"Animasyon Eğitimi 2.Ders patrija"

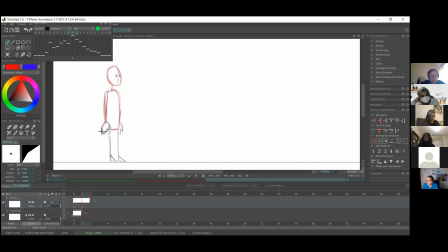1729s
Evet, bu benim birinci keyframe'imdi. Şimdi buradan kopyalayacağım ve hareketin biteceği noktayı, son keyframe'i çizeceğim.
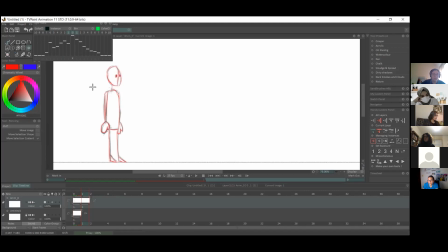So we want him to, kind of jump here.
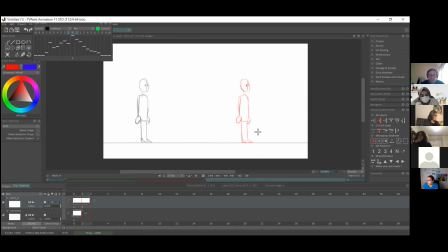1759s
Evet, karakterin buradan bu noktaya zıplamasını istiyoruz. So I might make him a little bit smaller just so I can make a nice arc for him, and stretch his legs as well. Evet, burada karakteri birazcık küçültüyorum. Burada hoş bir
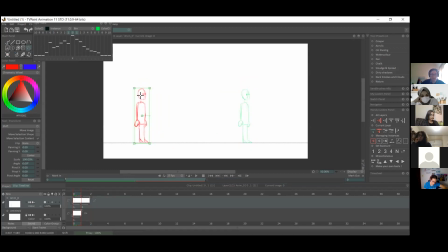1781s
arkın üzerinde hareket etmesini istiyorum karakterin. Ekranıma tam olarak sığabilmesi için biraz daha küçük bir karakterle çalışacağım. So that's our first keyframes. Bunlar ilk keyframe'lerim.
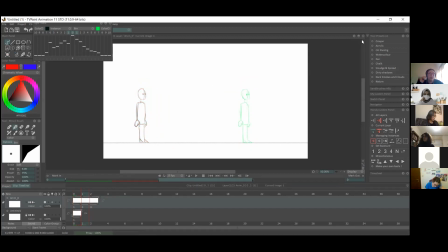1798s
So the next thing we'll do, I think we should just start into like anticipation, and then we'll do like the passing pose and kind of try and break down this motion.
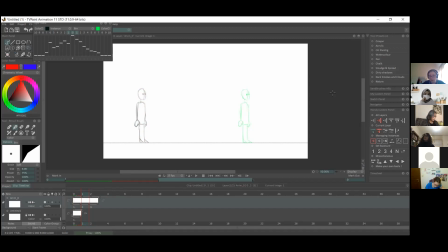1813s
Evet, bir sonraki çizecek olduğum kareler ise anticipation ve breakdown'u çizeceğim.
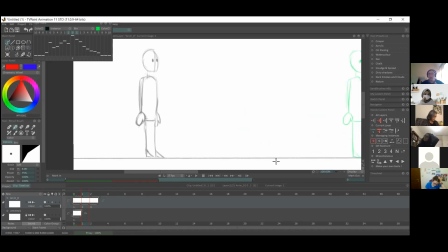1821s
Tam orta noktayı yani. Yeah, so like with passing positions, it really depends on the type of movement you have. Because, yeah, like I said, like maybe if it's a head turn, you can go straight into the middle of,
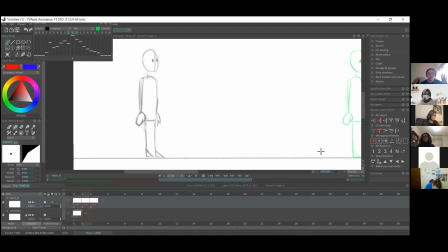1837s
do the passing position straight away after your keyframes, because you're just going to be in betweening afterwards. But with like a jump, it's a bit, you have a bit more, few more poses to kind of think about. So. Tam orta noktayı yani passing position'ı düşünürken
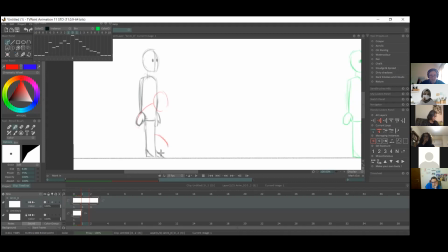1855s
hareket eğer bir kafayı döndürme hareketi olsaydı kafanın tam ortada olduğu nokta passing position'ım olacaktı. Ama zıplamaktan bahsediyorsak araya birkaç tane daha etmen girecek. Burada biraz daha karmaşık oluyor durum.
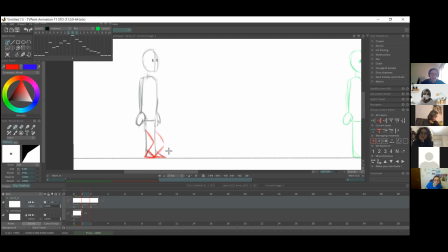1871s
So for our anticipation, we want to bend his legs and kind of squash him a bit, push his body down as much to kind of, show the buildup of energy.
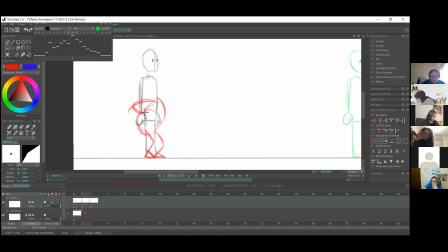1886s
Evet, burada anticipation'da karakterin bacaklarını büküyorum. Karakteri de biraz aşağı doğru büküyorum. Böylelikle enerjiyi hissettiriyorum.
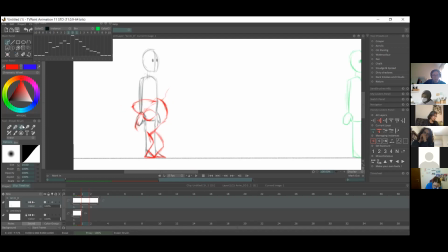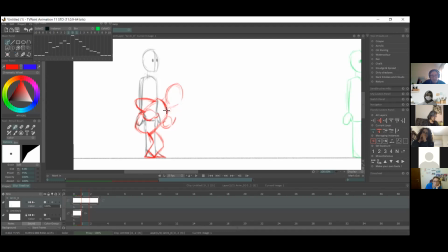1922s
So, we bring the arms up and, make fists for the hands because, he's kind of preparing, and, you don't want him to kind of like prepare with like open hands, because that's just kind of, you don't feel the effect of that, of the anticipation.
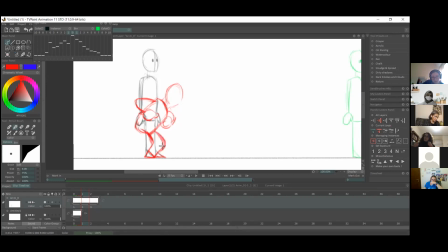1941s
Evet, burada anticipation'ın etkisini biraz daha hissedebilmek için elleri de yukarı doğru kaldırıyorum. Karakter yukarı doğru hareket edecek.
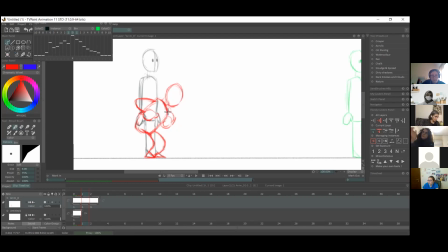So, and you may also, close the eyes, because that kind of, again, you're compressing everything.
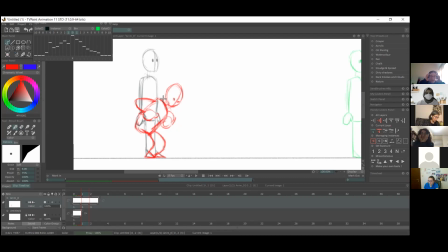1974s
So even like the eyes and the face.